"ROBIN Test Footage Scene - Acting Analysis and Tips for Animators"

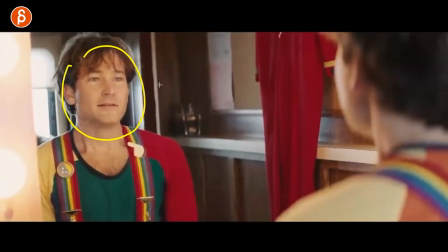Like it's something for you in animation could be, your audio is always very positive and happy, happy energy and everything. But either in the audio, the character stops talking, or you find a way to kind of cut and stop.
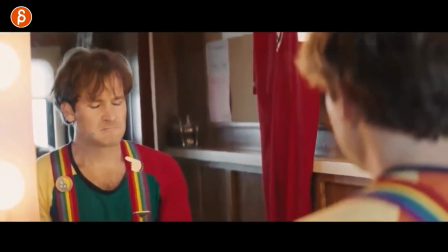And then you can do this, right?
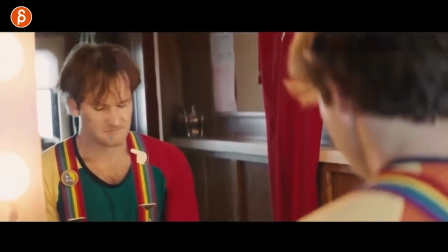So it's kind of like the audio is to pretend, but that's kind of, it's a visible subtext there of like, I'm not ready.
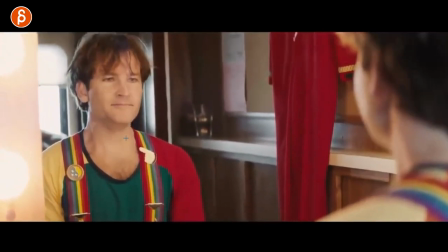More calling Orson. Come in.
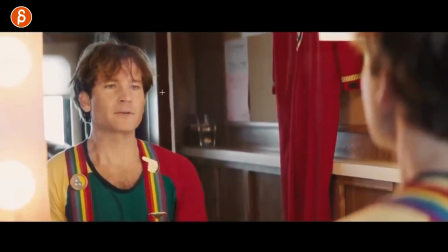And this here, yeah, it's kind of a, it's a bit more serious, but it's an interesting setup where you would only hear, if you only hear the audio, it would be positive.
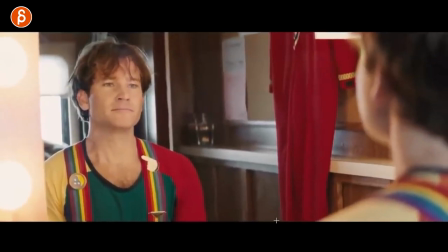But then if you watch it, you can see the struggle.
Come in, Orson.
In the character. I think that would be a really cool setup for a lip sync piece as well.
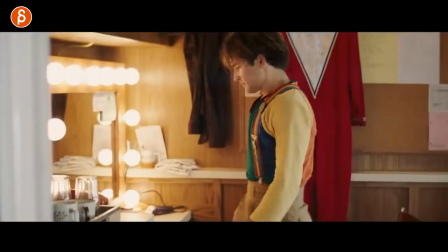And then he goes up here. There's another thing I want to show you is this here.
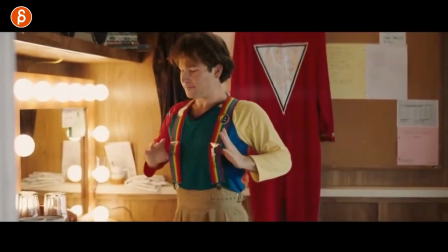Again, props, where you might have a character pretend to be happy, but then the character holds on and like holds these very tightly, squeezes them. So the face lies, but the body tells the truth. And through props, you can see the squeeze.
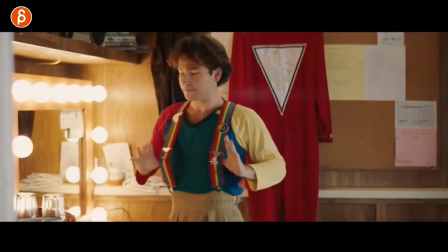So the subtext is visible through the squeezing of this. He doesn't do this, but he does this.
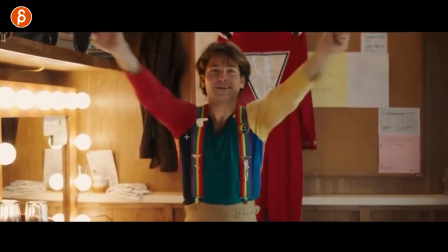All right. But it's like an extension of that. Like, all right, shaking hands or arms out.
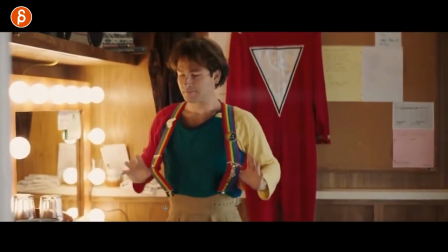I'm ready. I'm ready with this. Let's relax. Let's stretch a bit. Again, props.
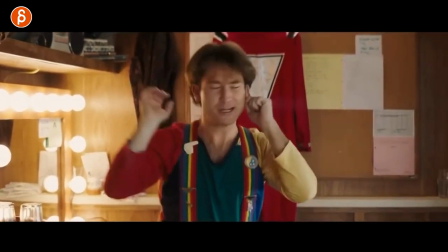I always like them. Costume props or whatever props you have. And then he forgets this here.
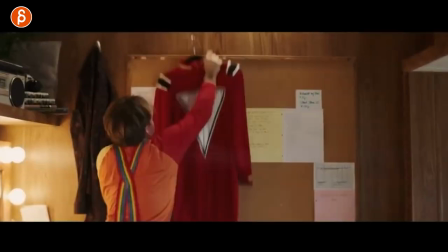More impressions here are really, really fun. And then that's kind of that. So anyway, my very, very subjective impressions of what's going on here.
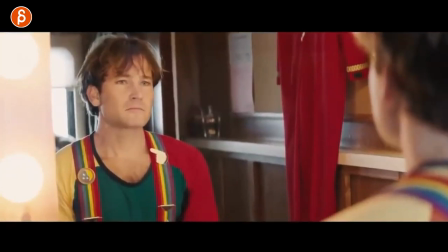But as a clip, there's so much awesome stuff in terms of subtle acting.
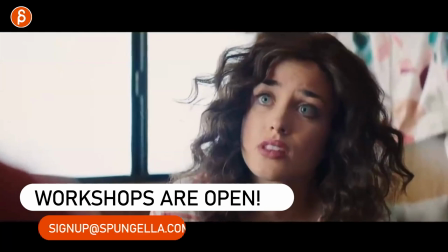Those moments here are really, really great. So go and watch the whole thing without my rambling. And that is that for a different thing on Thursdays.
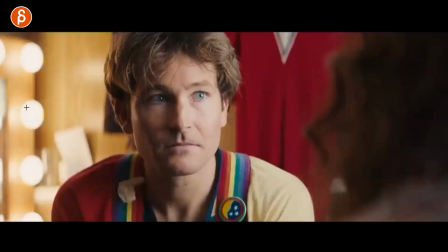And hopefully I'll see you in some other clip. All right, thanks.